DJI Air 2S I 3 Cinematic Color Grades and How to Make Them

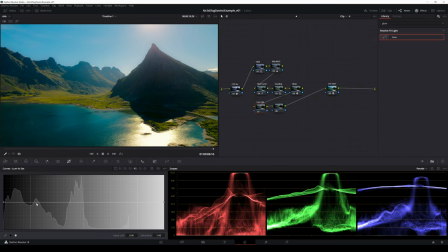In other words, I make sure that black is black and white is white by desaturating the brightest and the darkest areas of the image with the luminosity saturation curve. Then I add detail to the image by adjusting the mid-detail value.
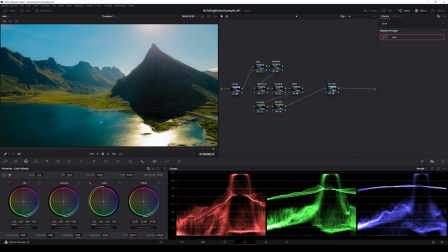I want the sky to be soft, so I add a gradient power window to make the adjustment not to affect the sky area and the mountains in the back. Last, I add sharpen effect on a node after the last node.
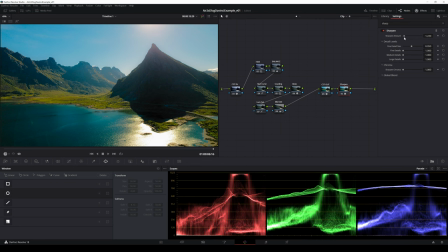I think the colors of the clip look too artificial, especially the sky, so I have to make some adjustment to the hue curve to get more natural blue color for the sky. You can check the final result in full resolution at the end of this video.
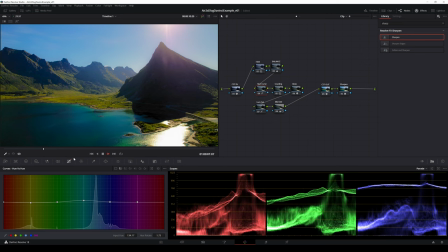Next, I will show you how I made the other two grades for different lighting conditions.
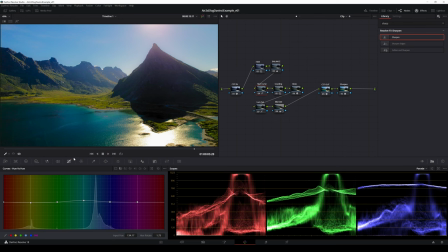There will be some additional steps that were not necessary with this clip.
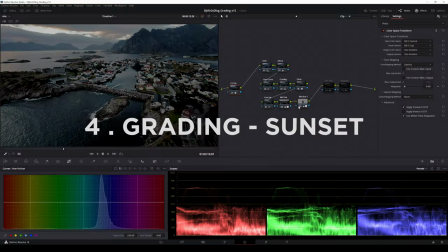I will go through the node graph and adjustments and concentrate on what is different compared to the first grade.
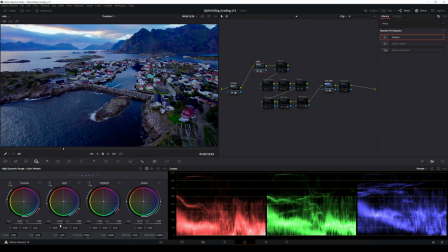First, I have added the color space transform nodes. After that, I have used the HDR adjustments to adjust the exposure and contrast. In this clip, I thought there is too much magenta and I balanced it with adding some yellow with the offset,
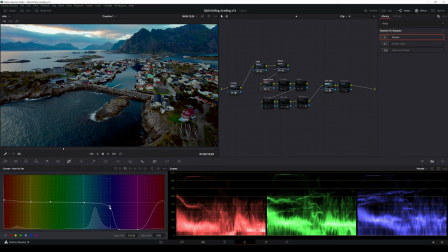which gave a better starting point for the creative part. With curves, I desaturated magenta and part of some blues. I also shifted blues slightly towards teal and yellows towards orange. With the HDR grading wheel, I added only some orange to the light wheel. I didn't use the glow effect with this clip.
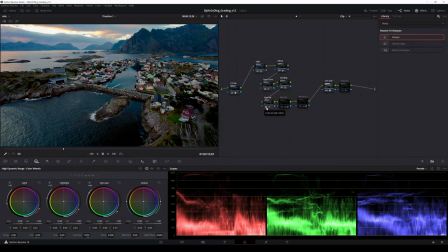I used the luminosity saturation curve to make sure I have clean blacks and whites in the frame. I added detail to the frame but did not want it to affect on the mountains in the back, so I added a gradient power window.
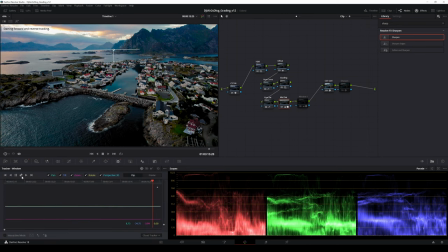The area is changing in the frame, so I had to track the power window to keep the effect on the right part of the image. In this clip, I wanted to highlight the small island in the front middle area. I used separate node to adjust the exposure with HDR tools and added detail by adjusting mid detail value.
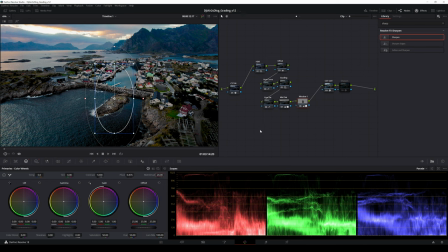I created a power window and tracked it. Last, I applied the sharpen effect.
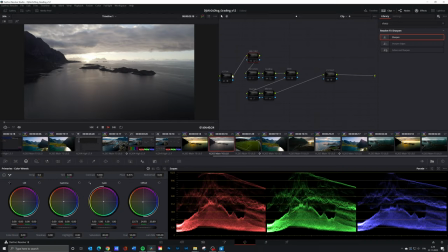The last clip is from 5 o'clock sunrise at Henningsvær Lofoten. There is really dark and really bright areas. I exposed for the highlights and sun, which left the shadows really dark. As usual, first I have added the color space transform nodes.
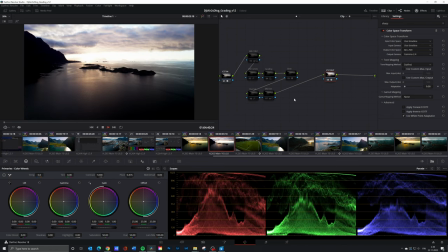In this clip I have the HDR adjustments for exposure and the offset adjustment for the color balance in the same node.
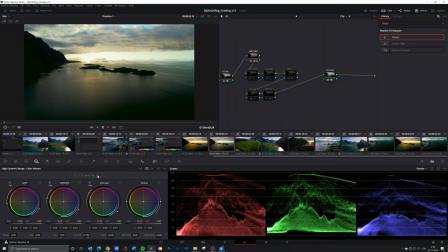Again, there is the magenta hue which I don't like, and I have balanced it by adding some yellow with the offset. I made some subtle adjustments with the hue curve. I used hue saturation curve to desaturate magenta and add some saturation to greens and yellows.
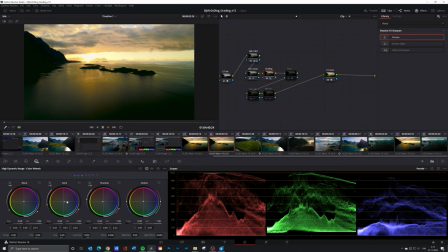With the HDR color wheels, I added yellow in the shadows and countered the effect by adding blue in the dark. I also introduced some orange in the lights and highlights. For my style, I think the glow effect works perfectly in this clip, creating a slightly exaggerated soft and green look.
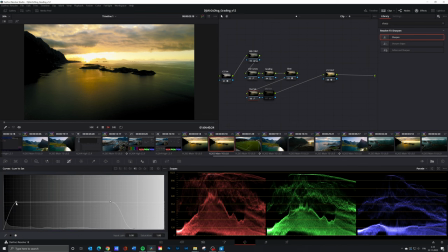Following my normal grading process, also in this clip, then I adjusted luminosity saturation curve to make sure I have clean blacks and whites. Last, I added some detail to the front area, again using power windows like in previous grades.
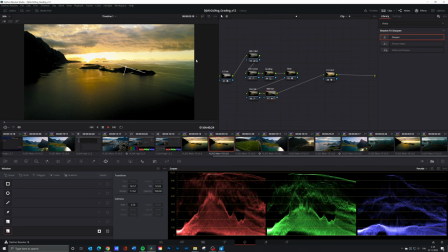In this clip, I wanted to preserve the soft green look, so I didn't add sharpen effect at all.
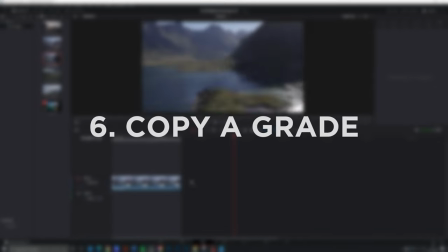Then, the productivity tip. If you have two similar clips, you can copy the grade to another clip.
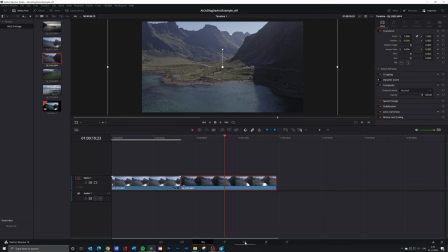Add the new clip to the timeline and go to the color page.
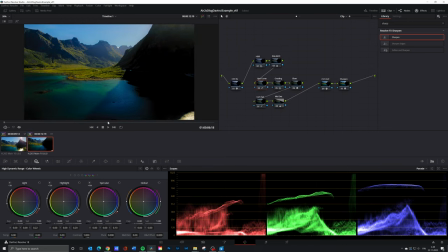Select the new clip and click mouse middle button with your cursor being on top of the clip you want to copy the grade from.